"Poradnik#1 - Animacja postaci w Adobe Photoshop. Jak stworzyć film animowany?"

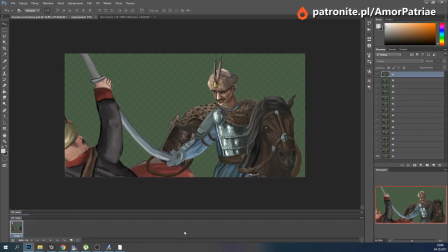usuwamy wszystko, co niepotrzebne, no i na osi czasu puszczamy naszą animację.
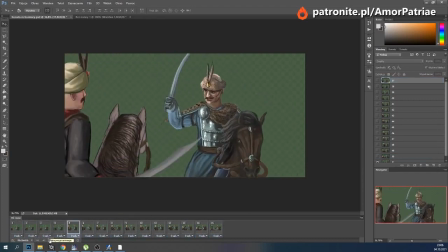Leci to oczywiście w zwolnionym tempie, więc nie możemy tego zobaczyć w pełnej okazałości. To zobaczymy dopiero po wyrenderowaniu sceny. Natomiast w miarę widać już, jak przebiega cały ruch. No nie jest jeszcze idealnie, parę poprawek warto by tu jeszcze wprowadzić.
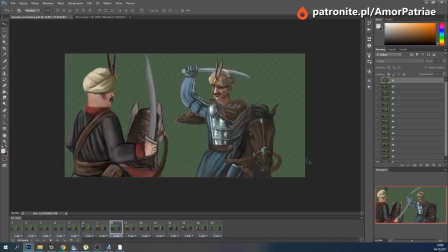Natomiast myślę, że na potrzeby naszego poradnika, gdzie nie chcę też korzystać ze zbyt skomplikowanych technik wszystkich naraz, bo mam nadzieję, że i kolejne sztuczki Wam pokażę w przyszłości. Myślę, że ruch taki starczy. To jest 15 klatek, czyli nieco ponad 1 sekundę.
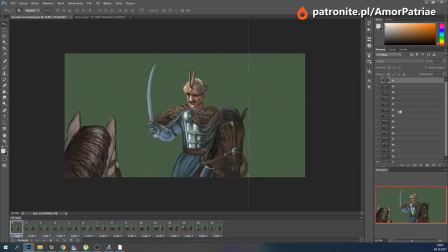Czego brakuje? Brakuje krwi. Więc teraz zajmiemy się właśnie nią.
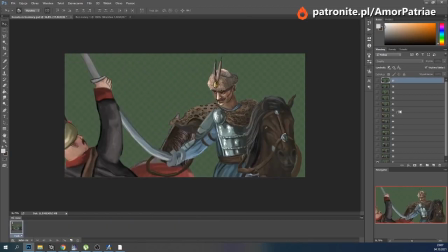Sposoby są na to różne.
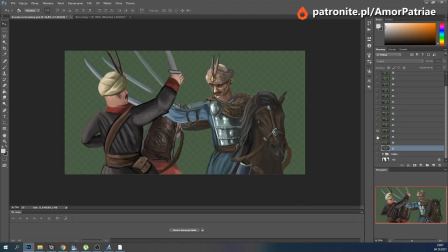Można tworzyć kolejne warstwy z osobnymi kroplami krwi.
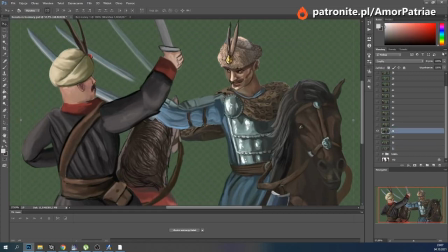Natomiast ja lubię ją animować typowo poklatkowo, czyli bierzemy gotową warstwę, gotową klatkę, no i malujemy.
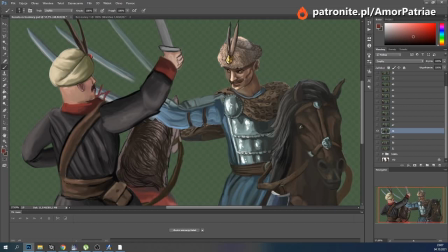Użyjemy kilku kolorów, żeby nie wyglądała zbyt płasko.
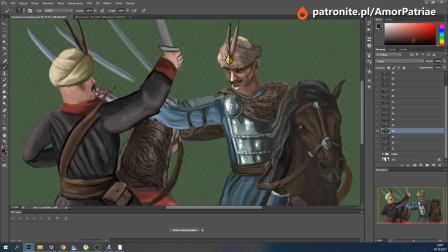Odbicie światła.
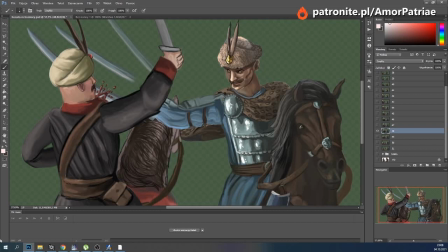No i na pierwszej klatce jest już krew. Tutaj jest mały błąd, a nawet dwa. Wszystkie krawędzie, które nam się nieładnie rozjeżdżają, warto po prostu wygładzić przy pomocy palucha, a jakże.
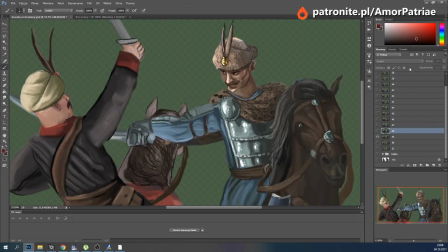No i dodajemy krew na kolejnej klatce.
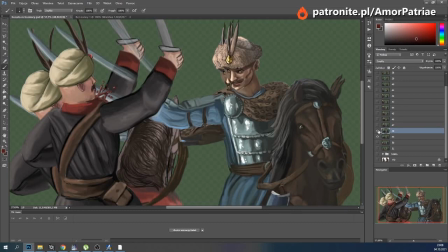Warto spojrzeć, jak wyglądała w pierwszej, żeby chlapnięcie wyglądało dość logicznie.
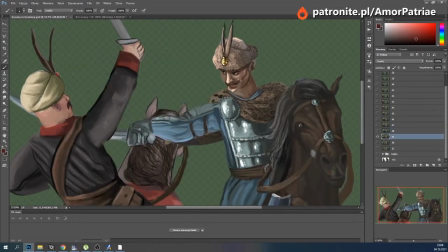W zasadzie nie pobrałem barw z poprzedniej klatki. Warto to robić, żeby nie zmieniała nam krew odcieni między klatkami.
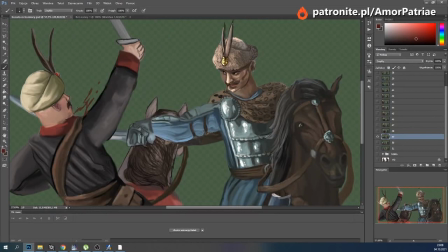Natomiast myślę, że mam już wyczucie na tyle, że mogę sobie pozwolić na dobieranie kolorów prosto z palety.
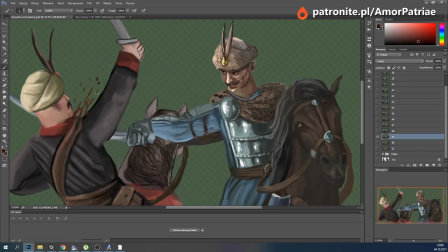I znów odbicie światła.
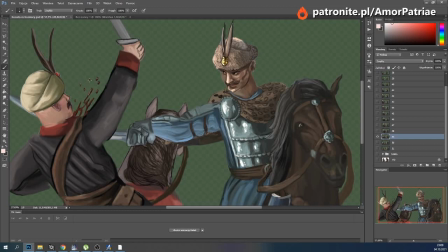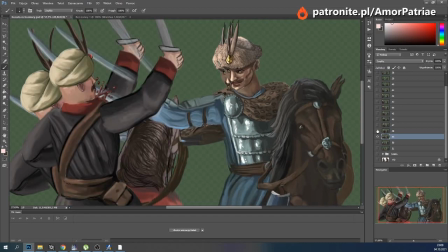Warto sobie porównywać obie klatki, czy wszystko elegancko kapie tak jak trzeba.
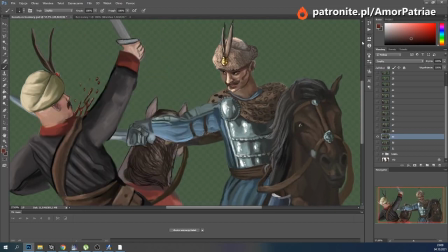Jak widać, nie do końca. Tu brakuje jeszcze.
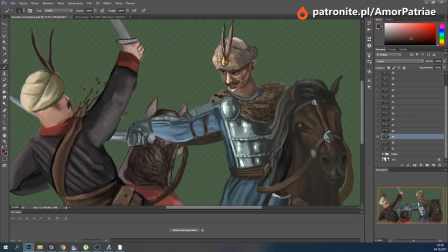A możemy dodać i trochę krwi tutaj. Na pewno nie zaszkodzi. A nawet o, i z tej strony. Dla urozmaicenia.